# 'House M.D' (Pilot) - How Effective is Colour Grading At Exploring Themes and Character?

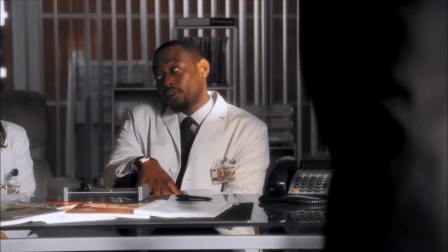(4:19)
The desaturated visuals, I think, are meant to highlight his disinterest in anything but the discussion of the medicine.
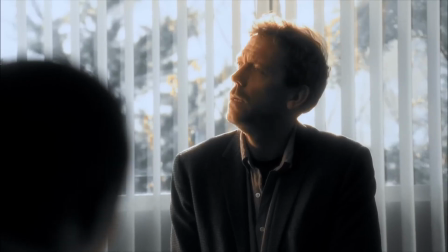(4:26)
An element that's often brought up later is that House's other addiction is solving these medical mysteries.
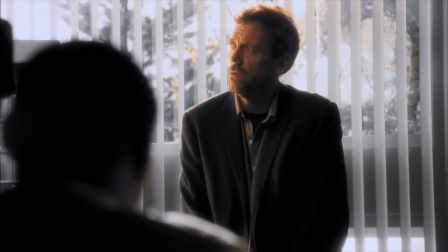(4:32)
Again, I don't think that these ideas were being introduced in some incredibly foreshadowed way, but it makes a rewatch interesting because I know that this theme will be important later.
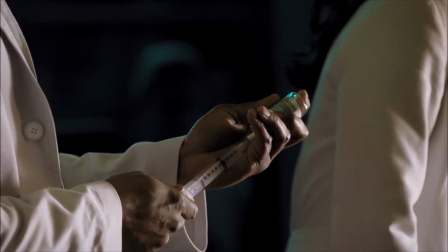(4:41)
Secondly, the scene where the patient undergoes an MRI is coated in a dark yellow that gives off this incredibly ominous vibe,
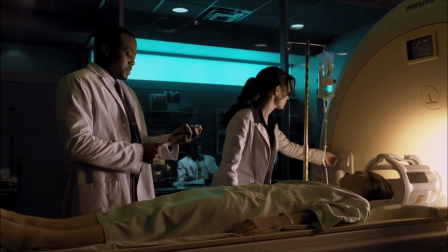(4:47)
which when working in tandem with the shot composition, which is tight on the face,
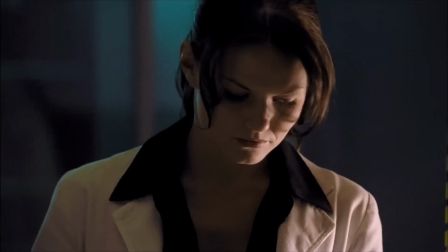(4:52)
and the editing, which is kinetic and unstable, it creates a very unsettling effect that showcases how the patient is feeling during the procedure.
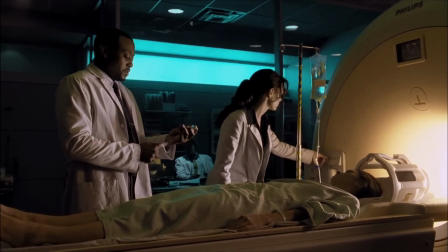(5:00)
This, in conjunction with the green lighting inside the small office, creates a great looking moment as well as an extra layer in reflecting the patient's feelings.
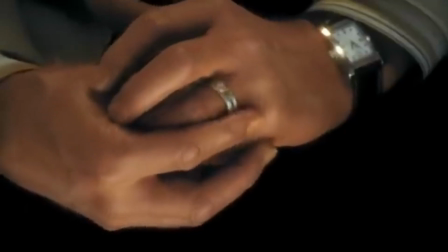(5:08)
I think the world being very desaturated could also highlight House's thinking process.
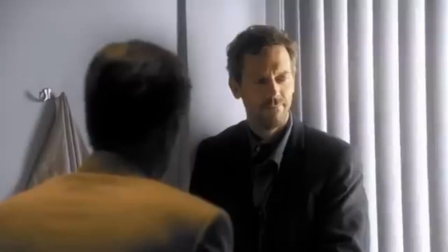(5:12)
If we look at the scene in the clinic where House is interacting with a patient whose skin has turned orange,
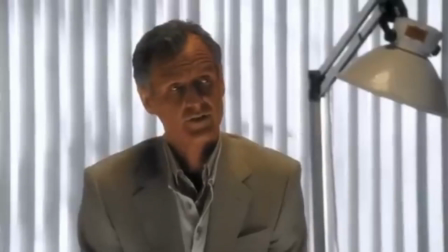(5:17)
it shows us that he's hyperfixating on a symptom that is key to figuring out what's wrong with him.
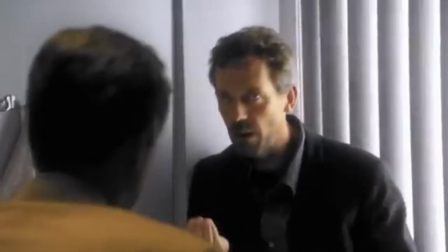(5:22)
This works really well in tandem with House's amused demeanour, where it seems like he isn't listening,
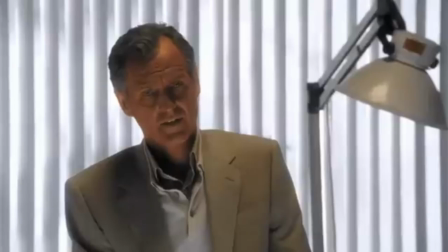(5:27)
but he'd already picked up on the important detail before the conversation had even started, highlighting his intelligence.
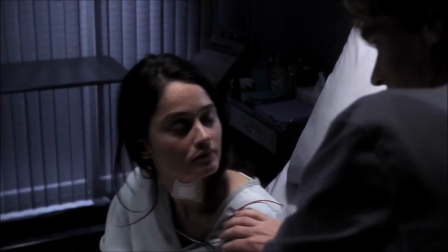(5:33)
The next scene I want to highlight is when Wilson goes to examine the patient.
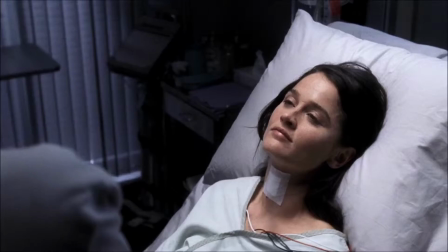(5:37)
The shots now have more of a blue filter on them, which I think works well to highlight that the patient is going to end this scene by deteriorating and losing their eyesight.
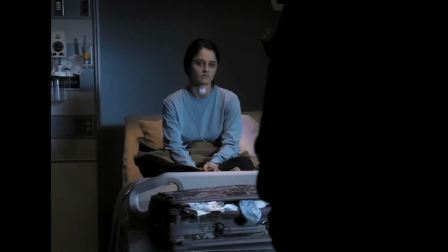(5:45)
The last scene I want to talk about is when House finally goes to see the person he's been treating the whole time.
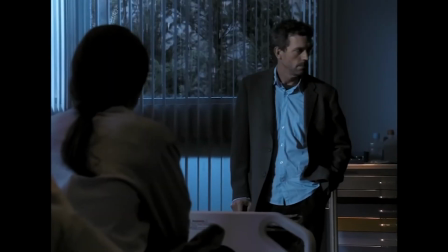(5:50)
The shots are incredibly dark and washed out, which reflects how the patient must be feeling, as she's given up and now wants to be discharged home so she can die.
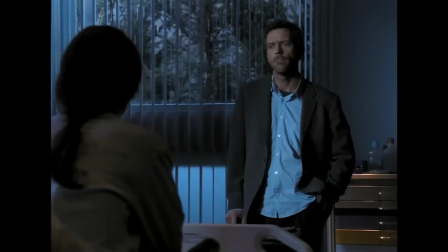(5:58)
The dramatic colour grade is because this is House's final chance to convince her that what he's doing will work.
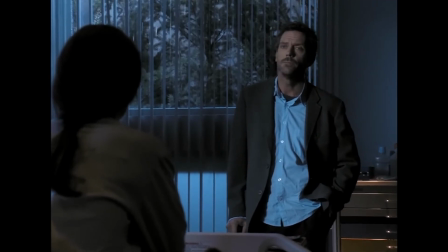(6:04)
She just needs to trust him and accept his belief that she's being irrational.
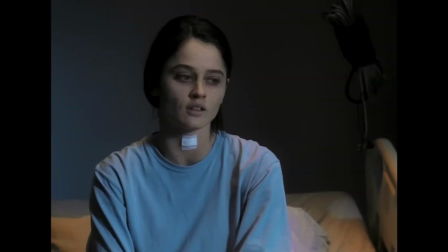(6:08)
He does ultimately fail in this scene, but it's important to show that deep down beneath the sarcasm and the pills, House is a caring person.
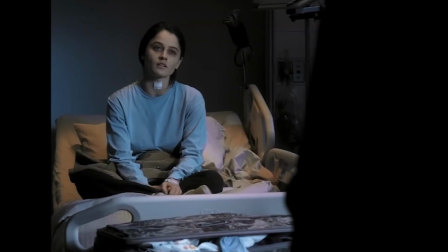(6:15)
It's also a breakdown of House as a character, as she dresses him down ultimately,
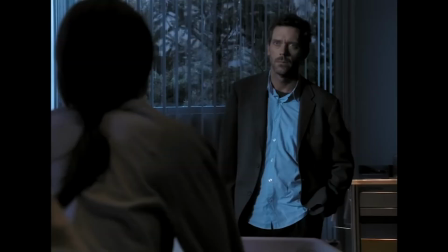(6:19)
and suggests that his earlier speech about not seeing patients because they lie is a lie itself,
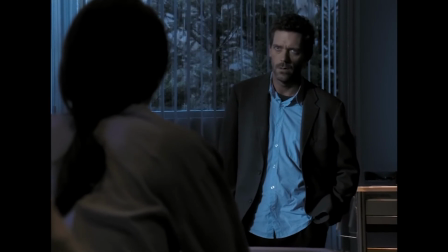(6:24)
and that he avoids human contact because he doesn't like the way he's treated by them and the wider world.
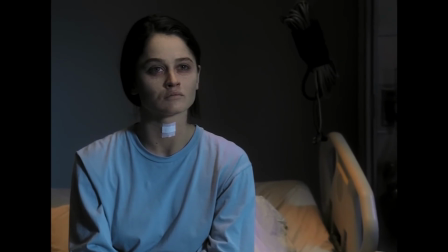(6:29)
What seems to convince her in the end is his simple belief that there's no such thing.
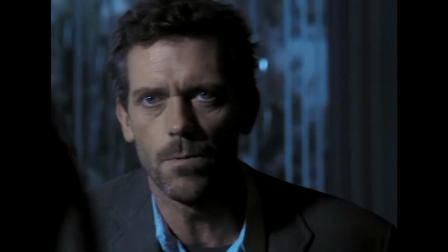(6:35) Our bodies break down, sometimes when we're 90, sometimes before we're even born, but it always happens and there's never any dignity in it.
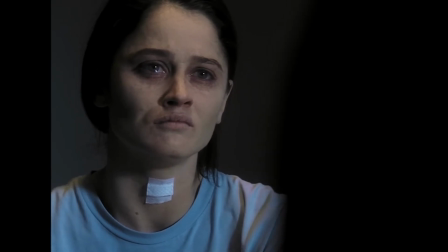(6:41) I don't care if you can walk, see, wipe your own ass. It's always ugly, always.
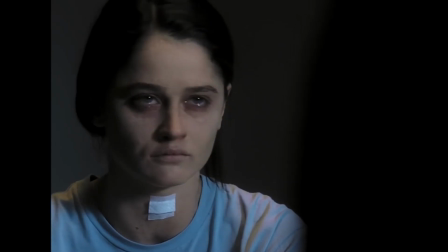(6:50) You can live with dignity, you can't die with it.
Ultimately, she decides against the treatment and the colour palette has jumped back to what it was earlier,
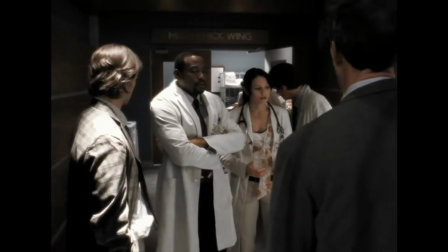(6:58)
suggesting that House is slightly put out by his attempt to emotionally connect with someone, and he's regressed to his earlier emotional state.
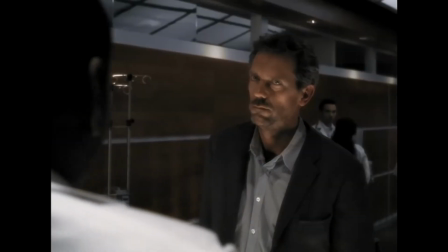(7:04)
This is another theme of the show being highlighted,
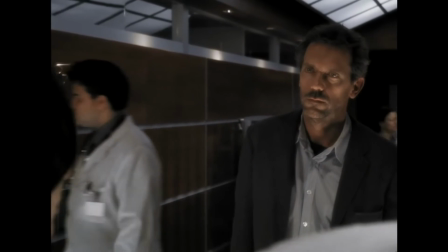(7:07)
which is House's attempts to better himself and find some sort of connection that will change his worldview and ultimately make him a happier person.
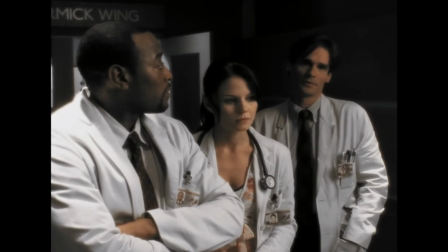(7:15)
Back to the colour palette though, I think that transitioning back to the earlier visual style works well with his dejected demeanour.
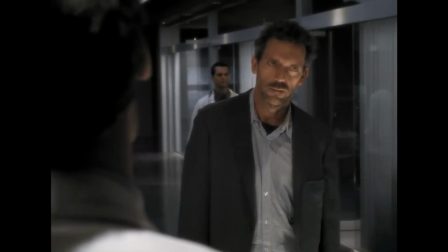(7:23) I solved the case. My work is done.
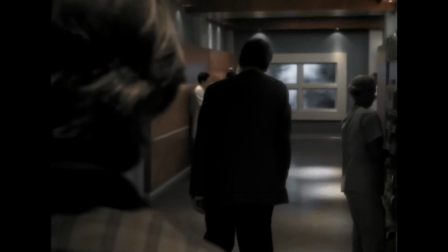(7:28)
The colour palette does stay the same after this, so whatever effect I've claimed is entirely up to you, I suppose.
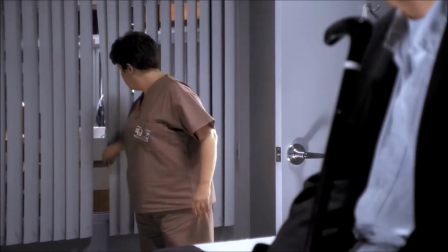(7:33)
The episode continues towards the ending without anything major to talk about, besides this creative use of lighting to highlight a patient that House had treated earlier in the clinic.
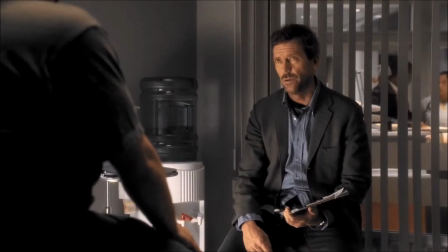(7:42)
This man was someone who was trying to tell House what he thought he had,
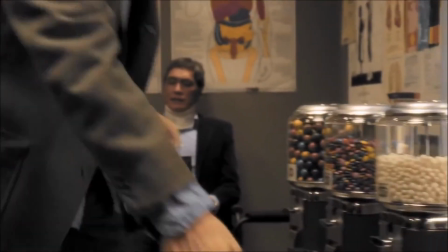(7:45)
and House had given him some mints from a vending machine as a placebo medicine to show that the patient was a hypochondriac.
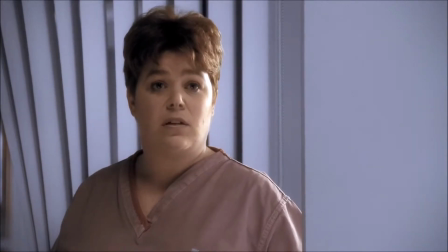(7:52)
This shot and House's amused reaction to it show that House was ultimately in the right, and it draws a sort of parallel between this and the main story.
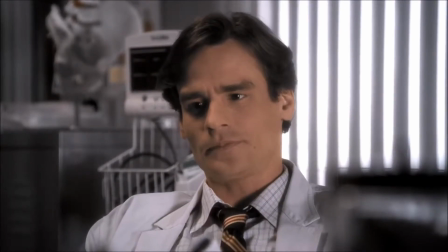(8:00)
In conclusion, I felt that this different approach at colour grading really gives the pilot episode of House a unique energy and feeling.
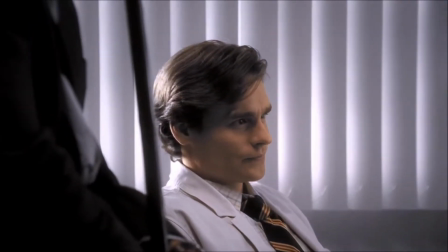(8:07)
I'm fully willing to admit that when talking about how it's a showcase of House's perspective that I could be overthinking it, but it does give the story a different element to consider.
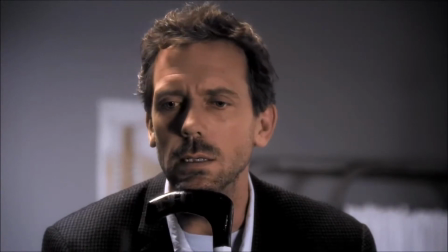(8:16)
It's a useful way of informing the audience that this character's perspective is the one you'll be following, and that ultimately his is the most important voice.
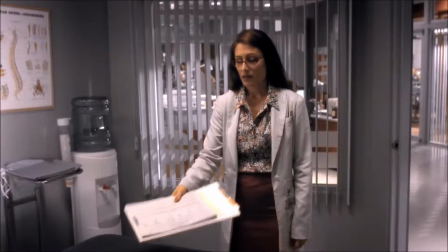(8:24)
I think ultimately it works really well at giving the audience more of an insight into House's process and how his worldview has been warped by his drug abuse.
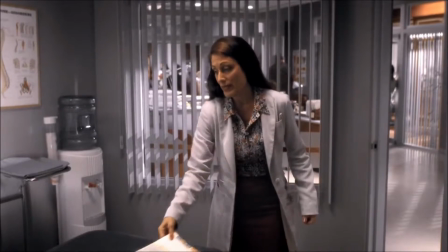(8:32)
Even if it does give him the insight to help people, questions are already being raised about its effectiveness and whether or not it's entirely ethical.
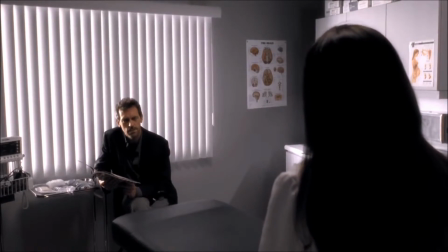(8:40)
No pun intended, but it really does colour your expectations in a really interesting way,
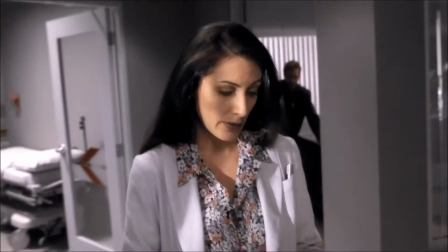(8:45)
and I would have liked to see future episodes do something similar, or do something extreme in a totally different direction.
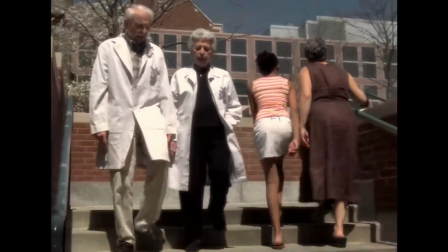(8:51)
There is a counter argument here to what I think though. There are plenty of times in the episode where House isn't all present and the shots still look like this,
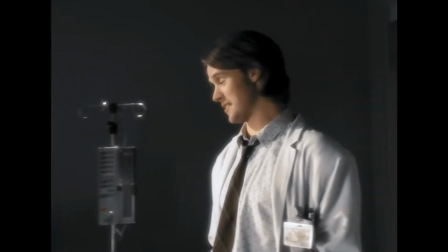(9:00)
like in the opening scene or in the scene where House's subordinates interact with the patient.
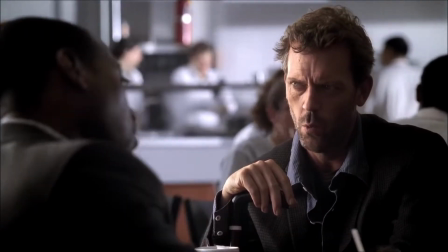(9:05)
Ultimately, I think that this kind of experimental colour grading creates a more interesting conversation about what kind of meanings you can create with it,
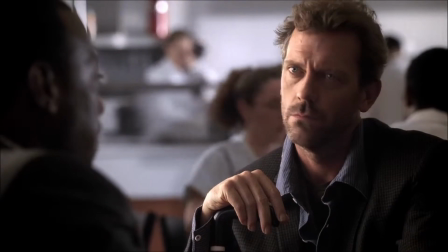(9:12)
and I take something like this than the flat, usual grades that later House episodes and other network television would use.
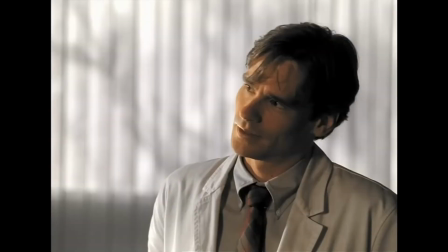(9:19)
I hope you enjoyed the video. This was a really fun, niche topic to cover, and I'd love to cover House again in a different topic.
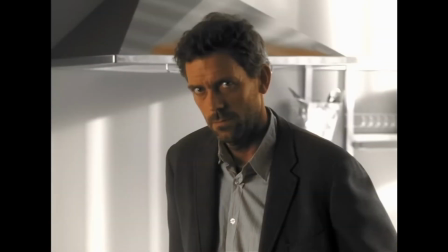(9:26)
See you next time.